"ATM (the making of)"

I got bored with it like just a few seconds into it and I had a version of it that was done with no
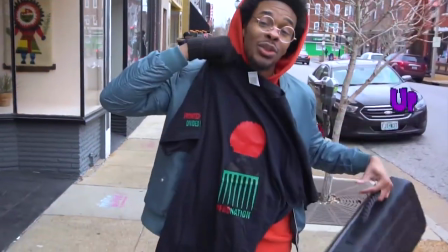4:02 effects just a color grade and
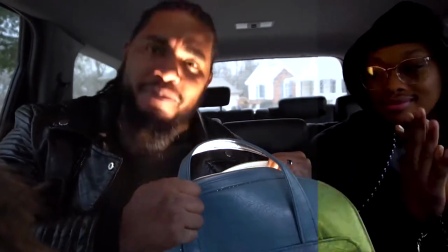4:05 The simple editing and I still felt like it was lacking something But I couldn't quite tell what it was and so I started playing
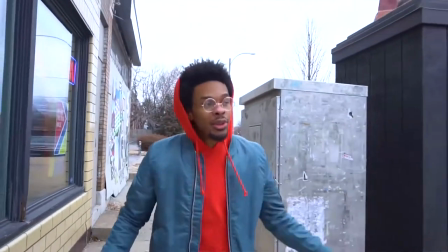4:11 around with the color changing and Bo was wearing this teal jacket that nothing else in the shot,
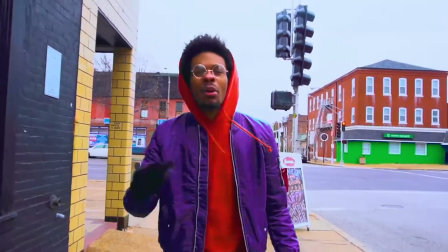4:17 well, mostly nothing else in the shot, was even close to that color. So it was easy to just grab that color and color change on it. And this is my first time working with color change for real. But that wasn't enough either. I couldn't just have that and then Stylesverse be what it was.
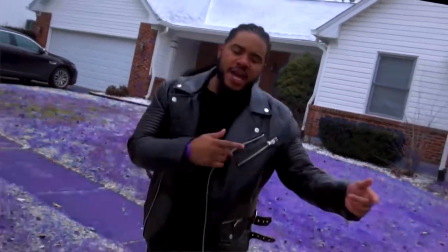4:32 So I started playing with the color on Stylesverse. And once I did that, it still didn't feel like enough. I was like, man, there's just like, it's just missing a certain extra element that takes it next level. And that's really what we were going for. So one day I was watching it and it just came to me. Every time they dap or every time they hit a handshake or do something interacting with another person that's like a homie type of vibe,
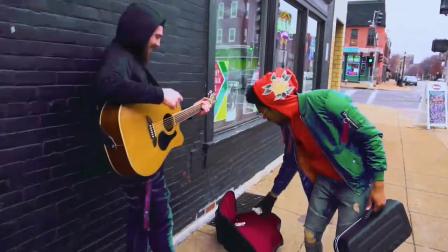4:55 just put a plus one like in a video game. like when you run around and you know you hit something and it's like boom you get a little point
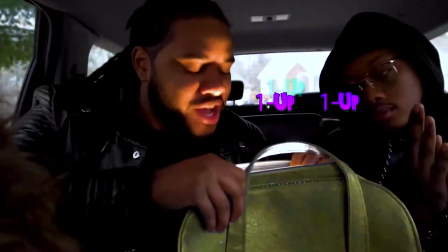5:02 this and that and I just wanted to mimic that so it was like when he get one first when he gives a dude adapt he gets a point or whenever he
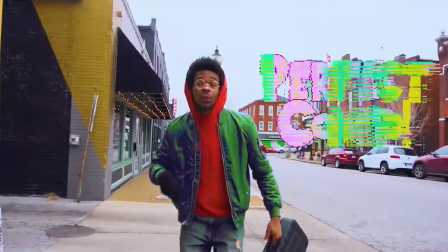5:10 finishes like a dope line then it's like boom boom perfect combo just kind of wanted to mimic that sort of old video games like the retro video games like Street Fighter the way those effects were but also I wanted it to feel like it was kind of one of those adventure games sort of
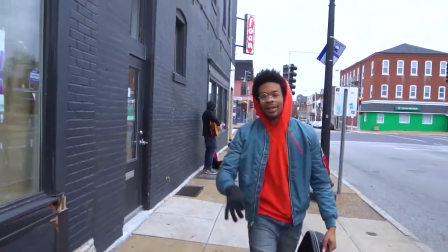5:26 like Crash bandicoot where sometimes the camera will switch and now you're running towards the camera for one long take atm all
the money both being south calhoun shout to my dude cow's a tiger we in the building man we're getting it in it's cold as hell outside it's freezing i just got over the flu but fuck it we're doing it for the culture man for the people
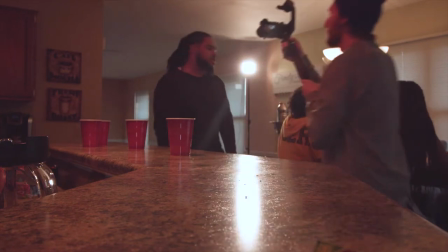also appreciation to be out this summer what the fuck y'all love we kicking ass all year all 2018 You know what I'm saying, we out here on Jefferson, Cherokee, cold as a motherfucker about to knock this ATM video out, go ahead and check that Blackout album out, we dropped that around Christmas time, the EP, Let the Music Speak Part 2, get that, that's on SoundCloud right now, yeah man, stay tuned, we out here.
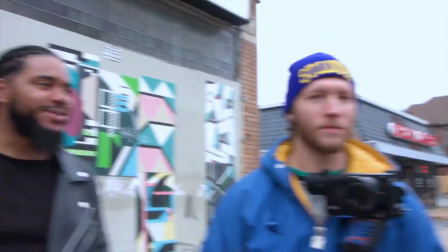6:17 And we let the music speak. You hear me? It is.
So first and foremost, shout out Bodine, shout out Sal Calhoun, they're my daughter, dogs now.
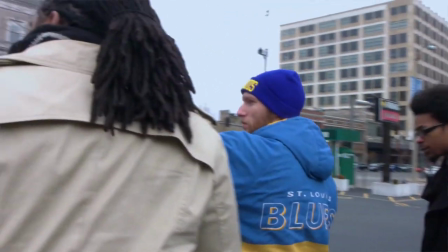6:28 I'm working on another video with Bo, so we're back at it. I also want to shout out the people that helped out in this video. Shout out Kyle Ray, guitar player in the scene. Shout out Chris Boyd, Boyd Media, also doing this little documentary, photographer in the scene.
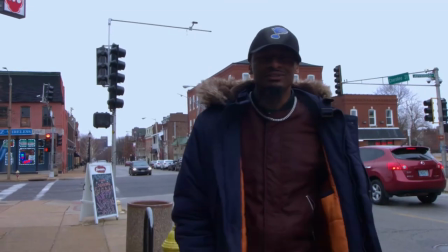6:43 Shout out Jay Wash, find him at whowisjwash.com. He was a dude selling merch.
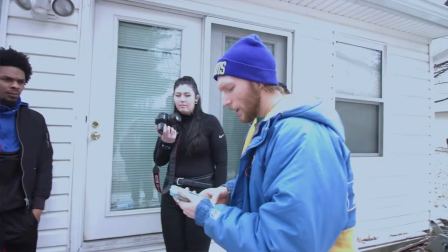6:49 Also shout out all the lovely people I met back at Sal's crib and Alex McFadden for taking the behind the scenes photos. It's really crucial in this day and age to have behind the scenes content and these people that have been helping me with the behind the scenes content are basically doing it out of love and support and so that collaboration I think is the probably the biggest key to everything popping off like it has.
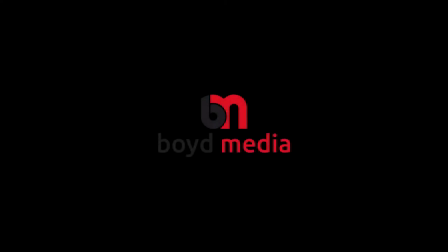Kyle Ray everything. Kyle Ray STL on Instagram, Kyle Ray on Facebook. Thank you guys. Sup Jay Wash of Jay Wash Music Group. Hey go cop that new Alexis French love song. Check it out. Hey, L.T. Grey, St. Louis, cold. Let's get it in.